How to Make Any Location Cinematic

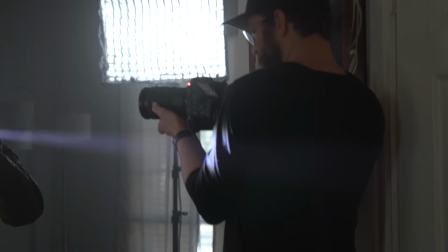493s
It's in the middle of the day and the windows are giving us ambience to fill the space,
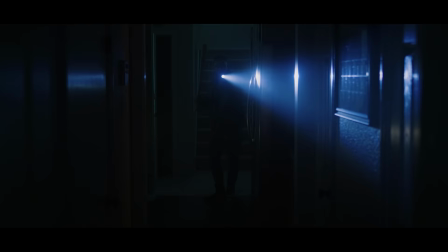497s
which we can then shift our camera settings to darken and arrive at this great night shot in the middle of the day,
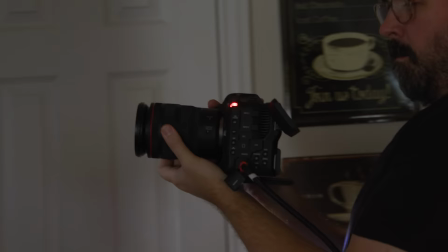502s
which it totally plays as long as we don't show a window. And again, since we're on the RF lens, we can go handheld and explore the shots further.
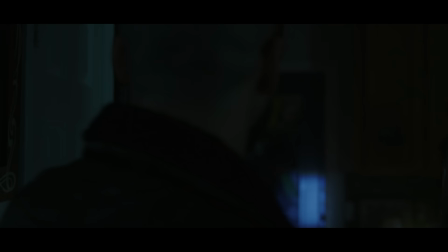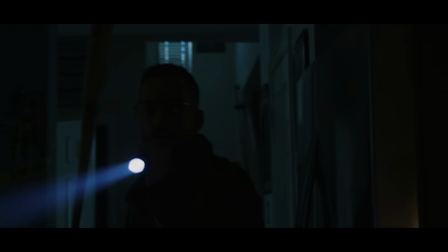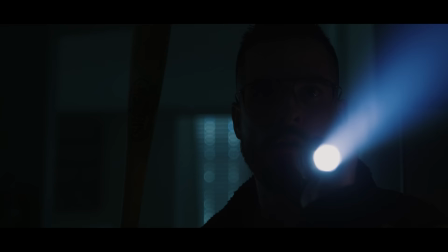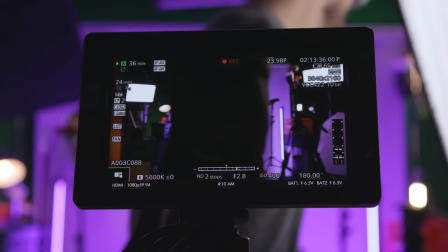535s
With moving shots like these when running with no crew, the autofocus does come in handy and the autofocus here on this camera is solid.
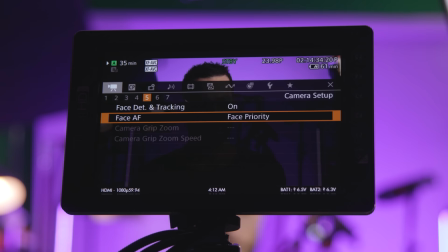543s
You can jump in to adjust your settings to shift your speed of that focus and you have some great options of behavior for the autofocus like the face only function.
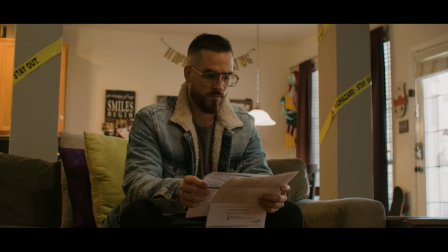551s
With this you're getting that face detection which does a great job but if your actor looks away or leaves frame the autofocus doesn't go hunting, it stays locked.
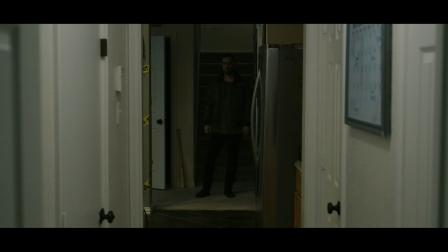558s
But those are our two setups, taking a boring environment and giving it some life through the shaping of light.
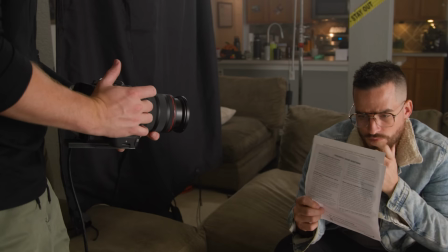563s
And again, all shot on our new C70 that Canon sent to us, and although Canon partnered with us for this episode,
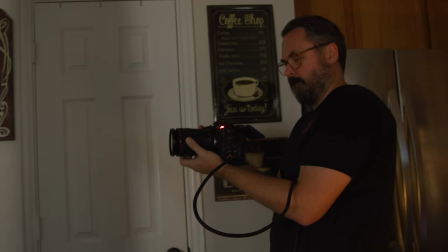569s
this is honestly one of the best cameras under $20,000 that I've used in a very long time,
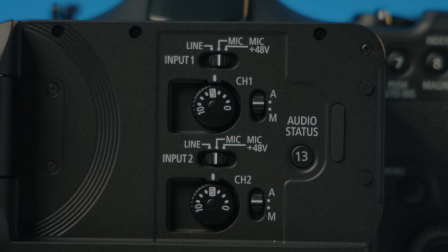574s
and I don't need to say that, I just love shooting on this thing. You have all the perks we already talked about, the addition of Canon's great built-in audio, excellent color that grades beautifully,
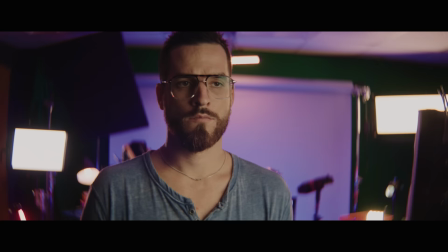583s
solid slow motion, and of course that internal image stabilization that allows me to use things like my anamorphic lens is handheld now,
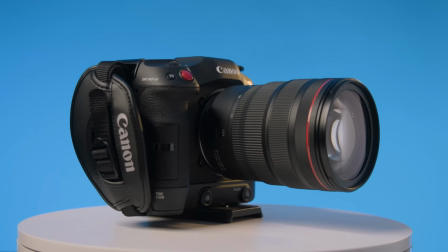590s
which this camera also can de-squeeze that anamorphic footage right in camera for you to view. The C70 has been out for a while now, but if you are looking for an upgrade right now, I would absolutely recommend this one.
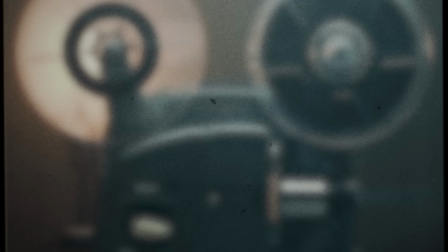602s
So check that out in the notes below. You'll also find some links for our DP Daniel, so show him some love. And until next time, don't forget to write, shoot, edit, repeat.